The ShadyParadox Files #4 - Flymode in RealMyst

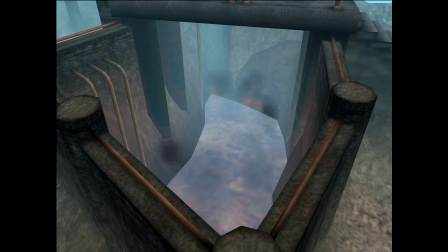254s
But the rest of the surface is more appropriately covered at a higher altitude, dude, and that clip was already finished.
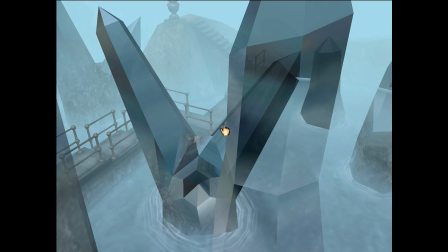259s
So what's the best way to include the chasm in the video at this point? If you've seen the video, then of course you already know what I did.
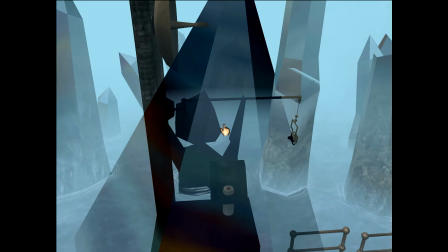266s
But to examine the question properly, we have to start with a broader question. Who is the character for this series?
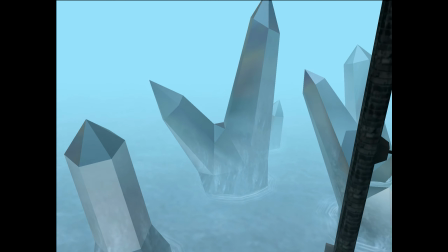273s
Up to this point, instead of playing a character at all, I found it more appropriate to just show and tell you everything directly as myself.
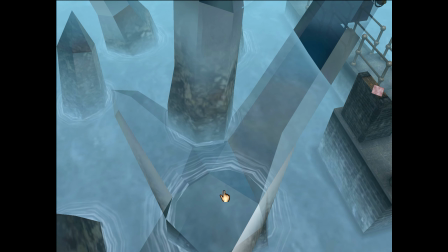280s
As I said earlier, this was supposed to be a simple series.
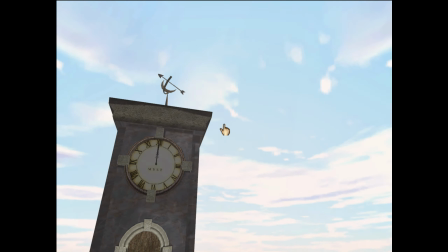283s
So I didn't want to overcomplicate anything, and it's hard enough to describe what's going on without adding my own artificial layers.
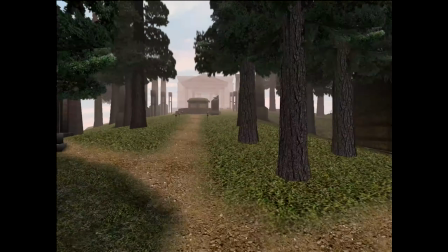290s
It's true that at the very beginning of the first episode, I sort of pretend to lose control and not know what's going on, but that doesn't really count.
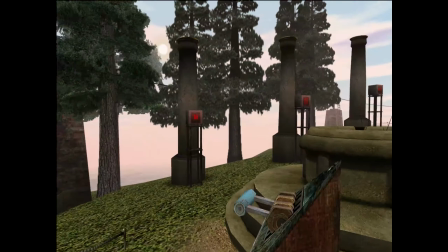298s
It was just a low-effort, tongue-in-cheek way to introduce the feature more than anything, and immediately afterward I showed all the steps I took to hack it.
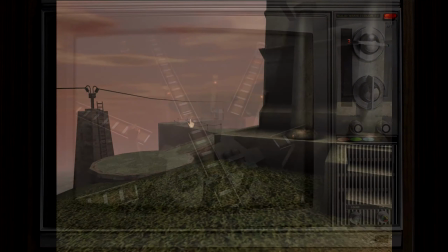305s
At the time, I thought that was the only thing I was going to do like that in this series.
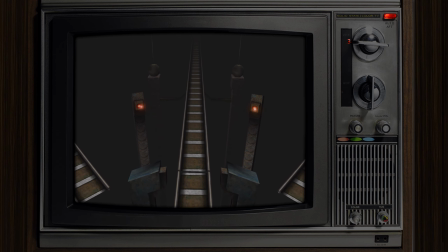309s
But when weighing options for how to display the chasm, the ones that play it straight just don't hold a candle to those that bring back the character. I made up a bit in which the underground maze would suddenly teleport me to the chasm and then falling into the lava resets the maze.
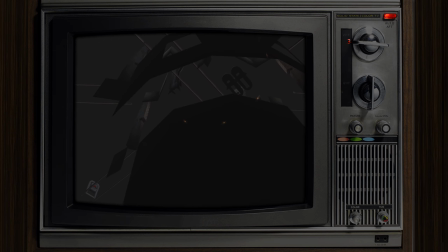323s
There is nothing plausible about this narrative actually being a mechanic in the game, but I was such a straight talker up to this point in the series that it still confused some people. In the first teleporting scene, which is obviously the one that catches everybody off guard, I tried to sprinkle in some clues with carefully worded commentary if you listened closely.
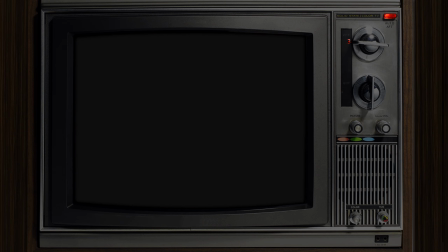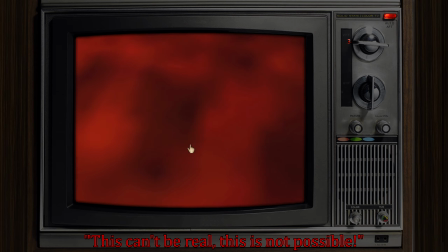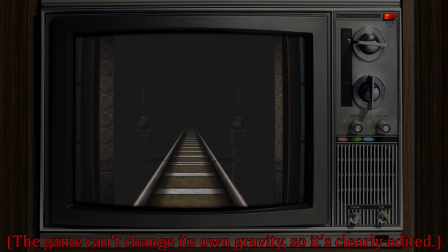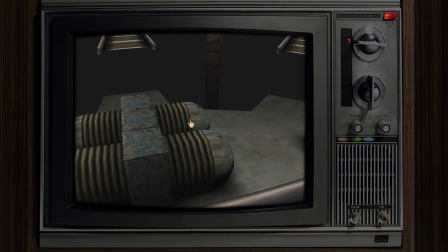370s
See, I was trying to tell you something, but the character can't explain it outright because of his very nature.
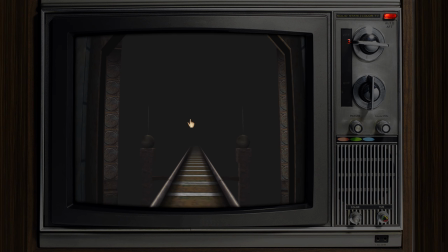376s
Instead, now I have to hedge the commentary between cluing you in, but also saying something the character might actually say in that situation. For this reason, I did have misgivings about trying it. The fact that it's a joke only becomes clear the second time it happens,
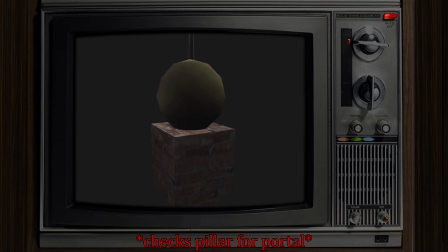391s
but unfortunately the next opportunity wasn't for a full 10 minutes later into the video, so I imagine it was confusing for at least a while there.
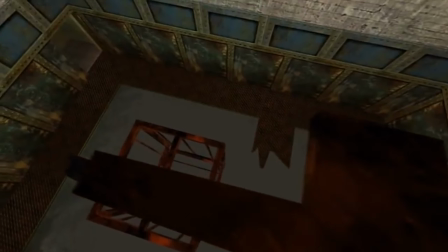401s
The idea was partially inspired by the famous Freeman's Mind series created by Ross Scott.
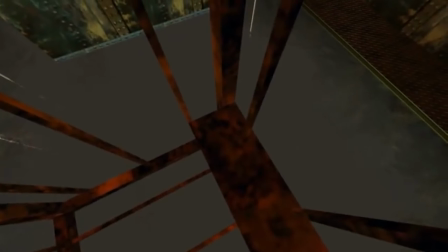406s
His character has all sorts of jumps and freak outs and other overt reactions that are directly communicated through the player movements.
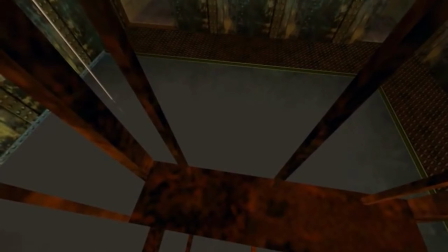412s
I wouldn't have thought to envelop my character completely into the world, or use camera movement to this degree myself, so credit goes where it's due.
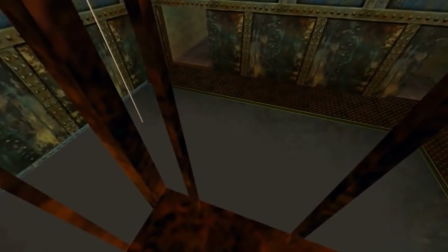421s
My dream is to one day produce something that's one tenth as good as his material.
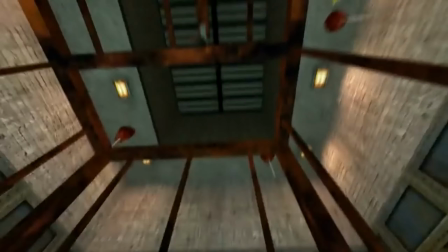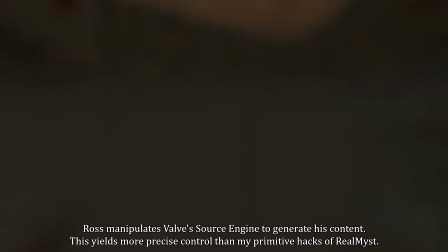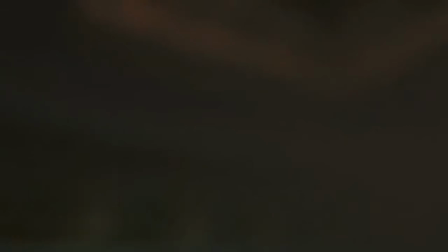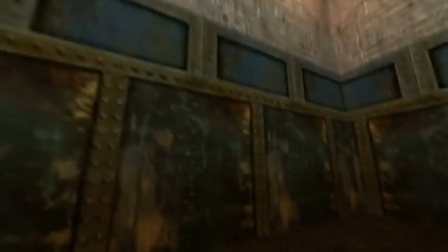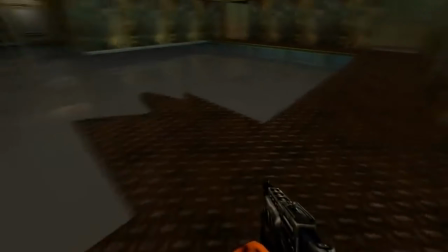453s
Anyway, once I came up with my chasm idea, it was just too good an opportunity to pass up.
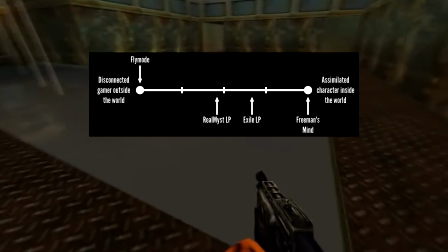459s
But think about the Pandora's box that just opened on the design side. The most straightforward character suddenly turned into the most difficult, contradictory basket case.
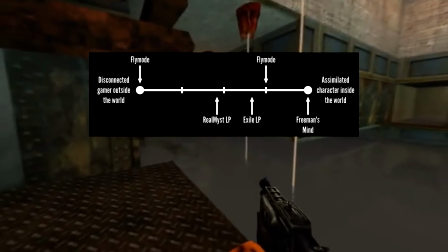467s
Being candid about hacking a game and implicit about playing a character trapped inside it is a blatant oxymoron.
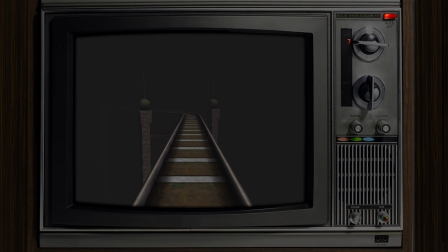473s
I mean, just look at my second fall into the lava. As I said in part two of this series, I make the most out of individual moments. One trope I like to use is for things to seemingly go really well for the character, then suddenly everything collapses. In this case, he thought he just outsmarted the selenitic maze by going around a noisy cave.
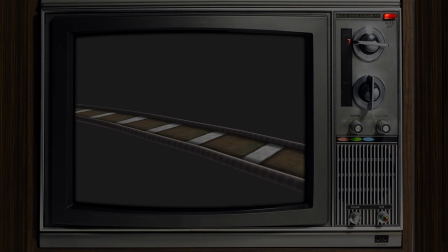493s
But that cave has what I called the render switch for the maze. The game only loads one half of the maze or the other at a time, and it switches between the two when you pass through the midpoint, which, as I said, lies in that cave.